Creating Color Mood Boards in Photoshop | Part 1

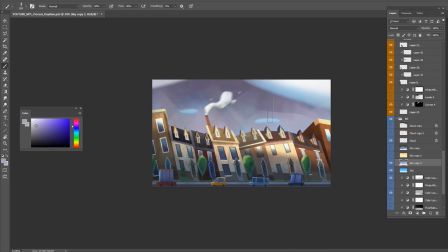13:38 I was picturing this saturated, you know, little purplish sky. So I'm looking for that type of mood here.
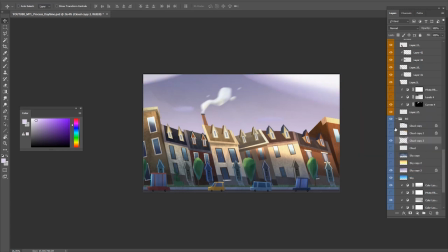13:51 Yeah, I'm looking for that color, and you know, keep exploring color options. And I was adding some light, but I wasn't really satisfied with the result.
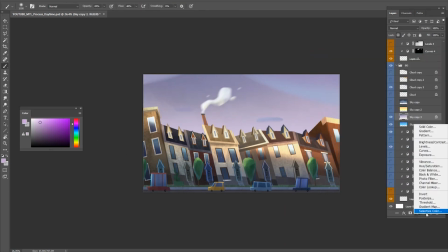14:04 So I decided to use color lookup menu, and looking for another color option here.
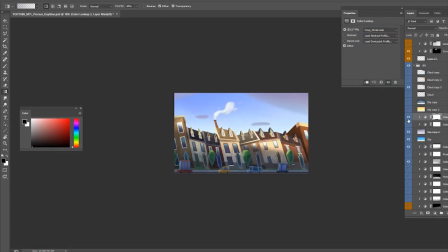14:15 And yeah, and I found this light blue color, and has nice purple, desaturated purple color on the bottom, and I really like that, so I decided to go with that. So yeah, I'm now adding some
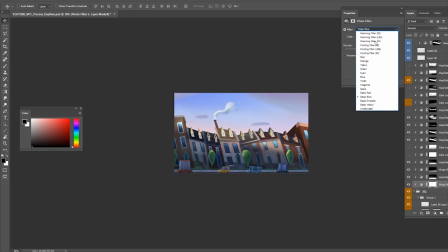14:36 shadows on the buildings, and then on the bottom. Yeah.
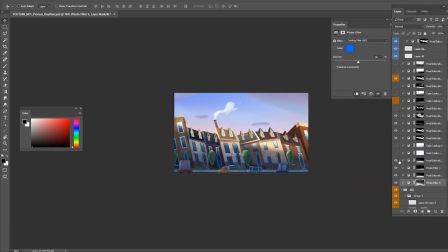14:42 And yeah, just adding some cool lights, I mean cool shadows, and then maintain some warm lights on the top of the house.
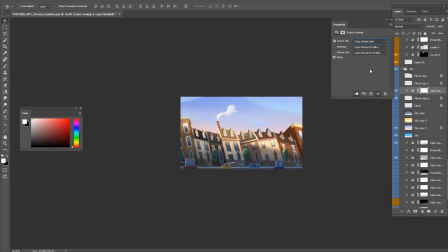And yeah, I'm moving on to the clouds as well, and just keep little lights there.
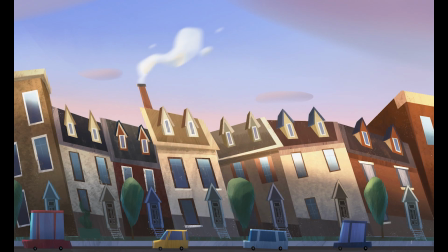15:10 And yeah, and here you go. That's my finished one.
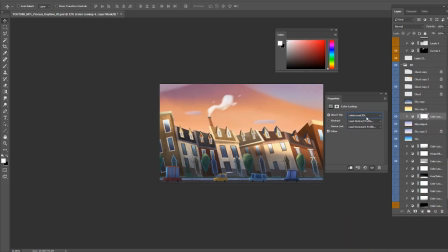15:17 So this is going to be my last piece in this video. I'll be painting. It's going to be a sunset time. I think about a couple weeks ago, I saw this really nice sunset color.
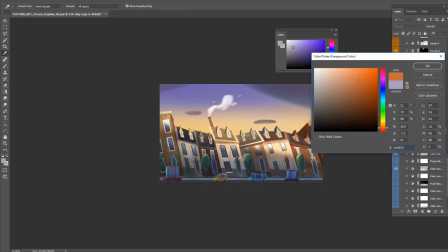15:36 It has nice gradient from purple
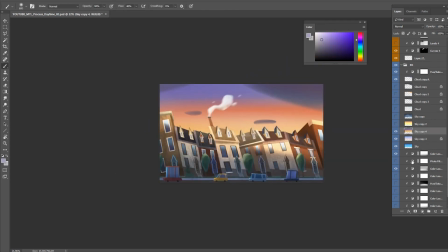15:40 to warm yellow light, so, and it has really nice colorful range. So I wanted to apply to this piece.
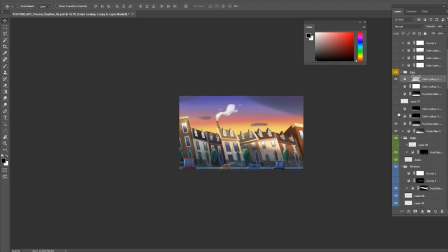Here I'm actually building some clouds and adding some highlights.
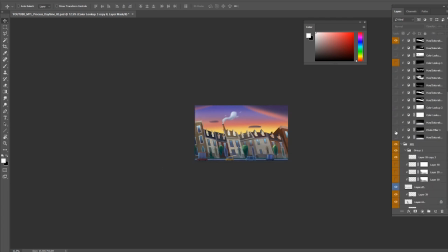16:05 And now I think I'm jumping to buildings.
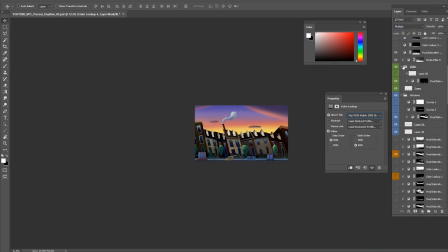16:11 I also want to give not just only shadows or dark light, but at the I wanted to give I wanted to add a purple bluish shadows on the buildings as well, so it has nice
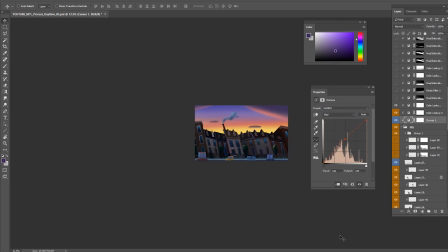16:29 balance and it's very harmonious too. So that's what I'm working on right now.
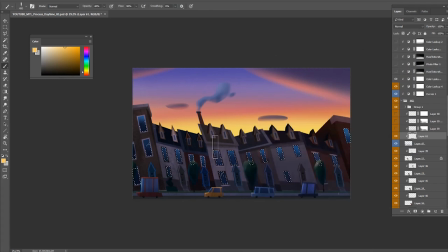16:46 I wanted to add some warm lights on the windows, so it feels like there's someone is living there,
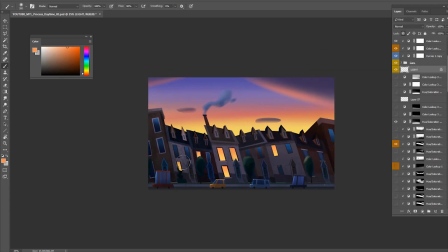17:00 and it also gives nice contrast between the dark shadows and the light, right? So
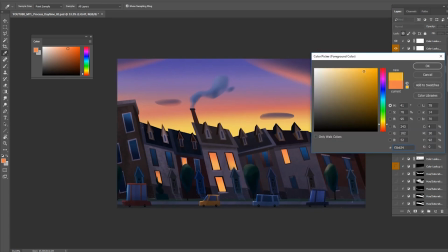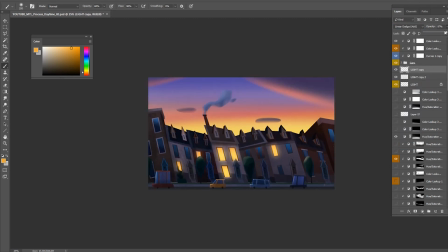17:14 I added a couple layers. One is overlay and the other one is color dodge, and I give
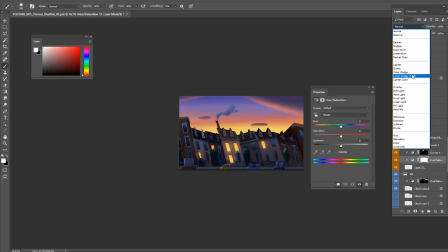17:24 a Gaussian blur effect, so it has nice blurry effects on it.